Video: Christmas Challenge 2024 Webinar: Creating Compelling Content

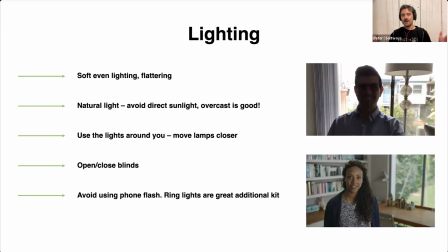If you don't have great soft even light in the room, then maybe you could use some lamps, or you just find a place where the light, like from lights, it is more flattering. So if you've got like horrible office light,
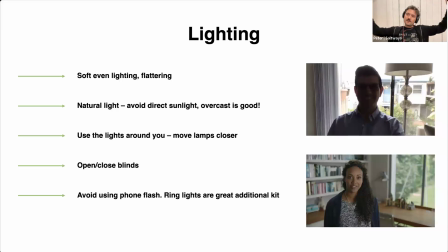you don't want to be stood right underneath it, say like a strip light, something like that, or like a little spotlight lights you get. You want to be about a meter in front of them usually, so they kind of like sort of just silhouette you and do that thing of just separating you from the background. But again, just look through the phone and kind of experiment a little bit.
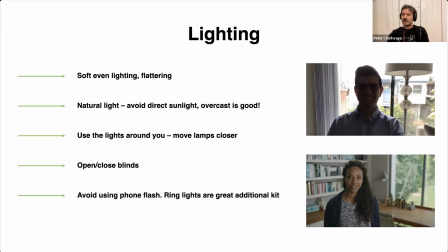Yeah, things like opening and closing blinds if it's quite harsh as well. So if we'd have closed these blinds on the top guy then and just had a softer light, then he might have been exposed properly, even stood there. Avoid using phone flash, and ring lights are a great additional kit.
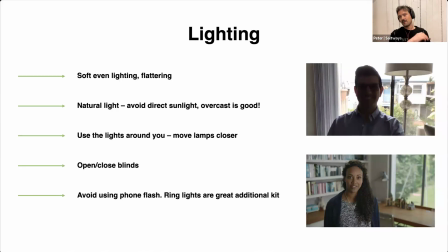So the phone flash, we mean more the phone light, you can turn on. That I think that light tends to be a bit ugly, kind of looks a bit horror movie. But ring lights are good, and they kind of like solve all your problems, that you can, turn it up and down,
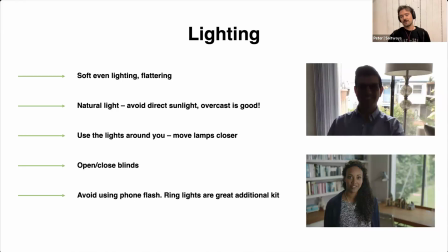and it's a nice soft light and it's quite flattering, and they're relatively cheap as well,
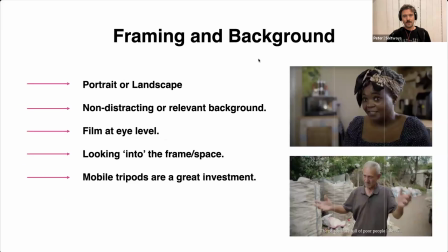ring lights. Okay, framing and background. So you can see that on these two images, we do have the thirds. I've only put the vertical ones on just because I want to show you where they should sit on the screen.
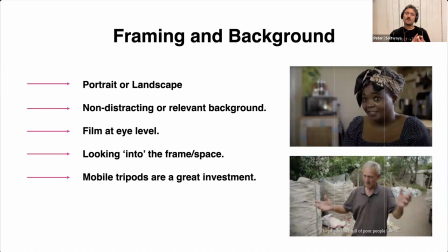So first decision to make is, are you going to do portrait or landscape? If you're not sure, I would just always shoot in landscape, because then you get the option after of cropping, and then you can change it into a portrait shot.
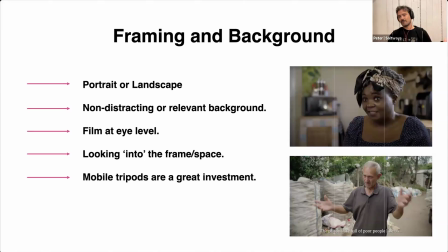Or you can make two versions of it. So one's for YouTube, where you might want, say, portrait is probably, it works better on YouTube, and then maybe you then make a landscape version for like Reels or TikTok or whatever.
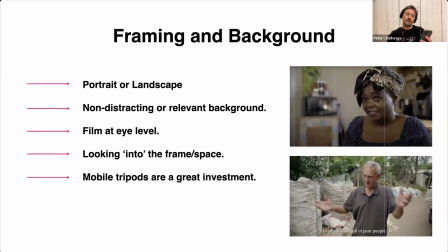But if you are shooting portrait, you tend to want people sort of right in the middle, so between the two columns, and you just want them centrally in frame, and that looks the most pleasing most of the time.
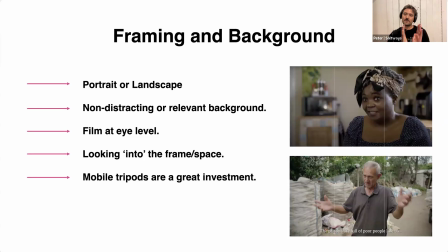If you shoot in landscape, you'll see the best place for someone to be is off to one of the thirds, so kind of like split down the middle of one of the thirds that you see of the grid lines. And then non-distracting or relevant background.
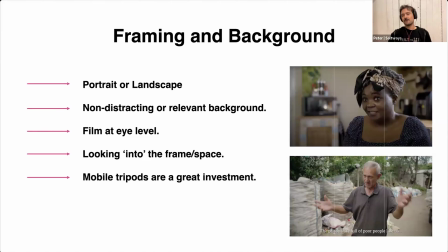So you either want something that's not too distracting, so not things, not shooting in front of like distracting colors, or so a lot of movement that's not necessary, or something relevant. So in this bottom image,
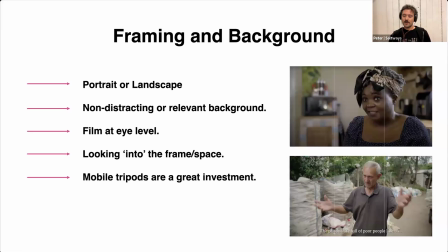you'll see that this is a film we made about a guy in Albania who was for his living picking up rubbish and then selling it, and that's how he made his living. So we shot him in front of his work, basically. So the pictures, you're telling a story within the frame as well, which is always nice if you can do it.
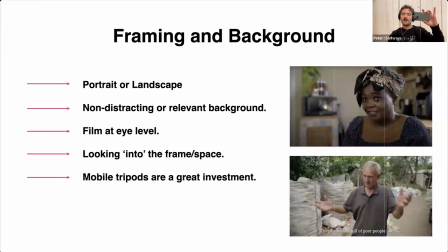And then film at eye level. So you always want to be filming about at eye level, so the lens of your camera is about where the person's eye is. I mean, and then you can be slightly higher as well, like can look quite nice. But then if you go too high, it kind of looks like the audience is looking down on someone.
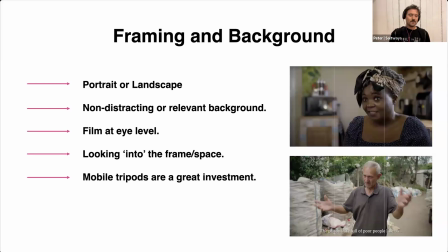It starts to create a bit of messaging that you don't really want, I would say. And then you want them looking into the space in the frame. So if you see on these two images, they are looking into the space in the frame, so the space that is there that they're not in, basically.
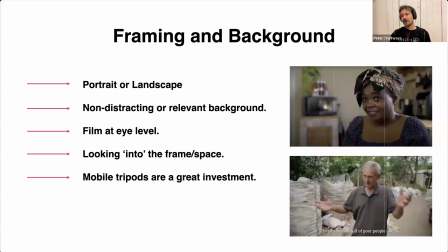And that's just more pleasing to the eye. So if that means that if you are doing a little interview, say with someone, then you put your camera off to the side, and then they'll naturally talk to you because you're doing the interview. And that's what's happening in these two images. And then mobile tripods are a great investment.